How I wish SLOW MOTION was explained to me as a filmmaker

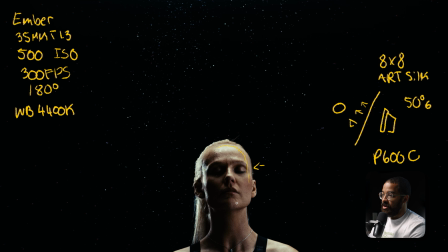16:23 So this is wrapping around the entire face, and it's just giving us a very pleasing contrast ratio, and it gets very heavy over here.
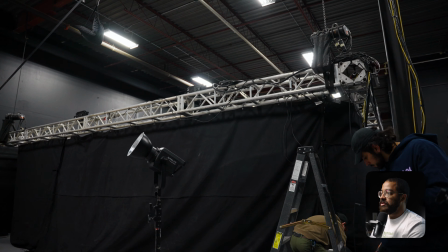16:31 But another thing that we did is we were working in a studio that we had access to an overhead truss, but you could easily achieve this with a black backdrop.
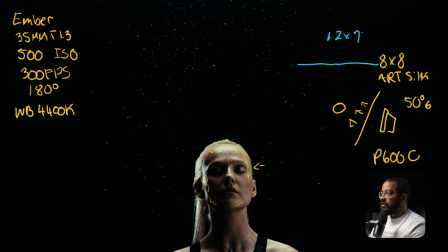16:38 So we just had a 12x12 duvetine. So this is just duve, and this was just hanging overhead and acting as a black backdrop. And we had this distance off enough that you didn't see any of the detail, and duvetine sucks up a bunch of light.
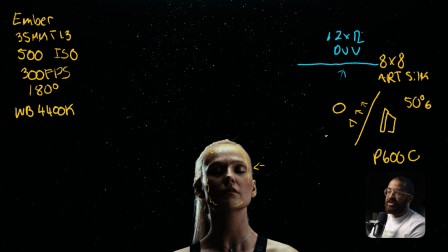16:52 So we're completely fine with that. And then the additional light that we used was actually a 600C Pro here. So this was a 600C, and then this light is just sitting here. And this has a Fresnel on it, so we can get a little bit more spread. And this was sitting around 50% as well.
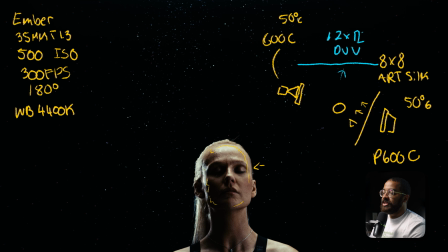17:10 But this was set to 5600 Kelvin. I didn't want to mix any color temperatures here, and I felt that this was right for this scene too. So the 600C is hitting the side of her head here and acting as a harsh edge light and hair light. But you can see that it's only coming down to basically here and then highlighting the edge of her neck.
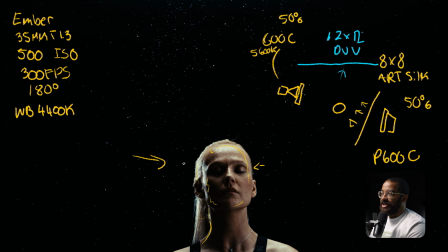17:28 But if we look at this light and adding a Fresnel to that, the spread is massive, and we're only hitting her with maybe 10% of that spread. The rest of the spread is going towards these particles and lighting that.
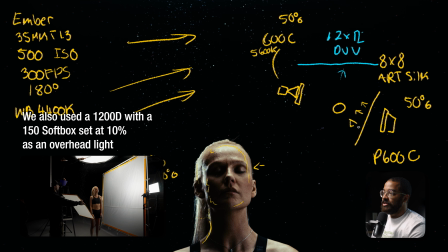17:41 I knew that the levels from the P600 and basically stopping that down with the artificial silk would be kind of enough to see them, but I wanted them very visible, and then I wanted a lot of light hitting them. So basically we have all those particles falling above her and behind her here, and that is where our main focus of light is hitting.
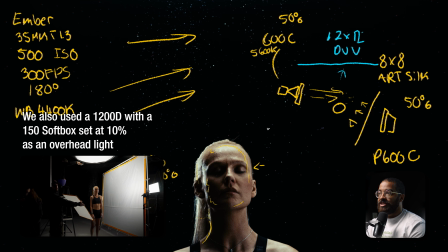17:59 So it's just emphasizing the particles falling and just adding a bunch of levels, because I knew that they were going to be white.
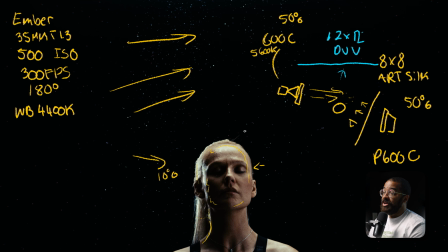18:04 So I just know that I needed to hit them with a bunch of light, but not necessarily blasting her with the edge of that light. So only 10% of that light is hitting her, and 90% is more focused on the particles going through the background.
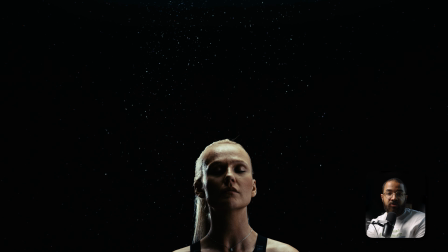18:17 So as a cinematographer or director, when you're making your project,
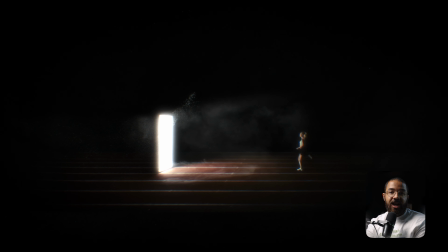18:20 you want to have confidence going into your scenes and saying like, yes, I want this shot in slow motion.
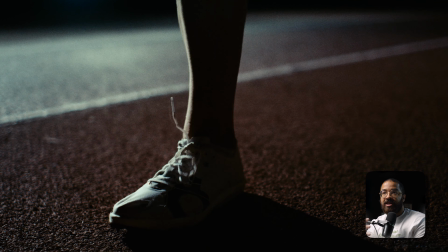18:26 And this is something that I've developed with experience, as well as just gaining more confidence in what I'm doing.
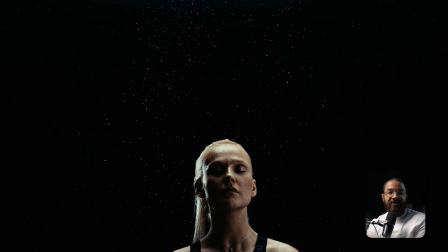18:32 And the main question that I ask myself is, do I want this slowed down in post?
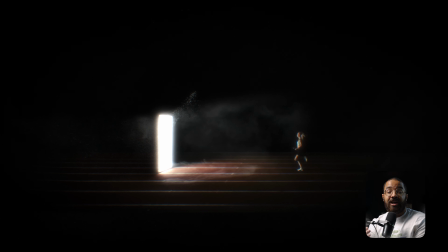18:36 Is this a moment that I want the viewer to feel something and really want the viewer to go through what the talent is going through?
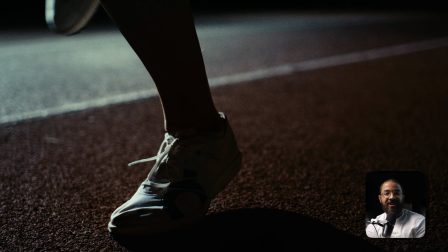18:44 This is just an important question that you should start asking yourself, and ask yourself before you even get on the shoot. You don't want to be in the middle of a scene or like, do I want to slow this down? This is something that is already pre-planned and already flushed out in the pre-production process. So once you start asking yourself questions before the project is even shot, you'll end up with a lot more success when you actually step on set.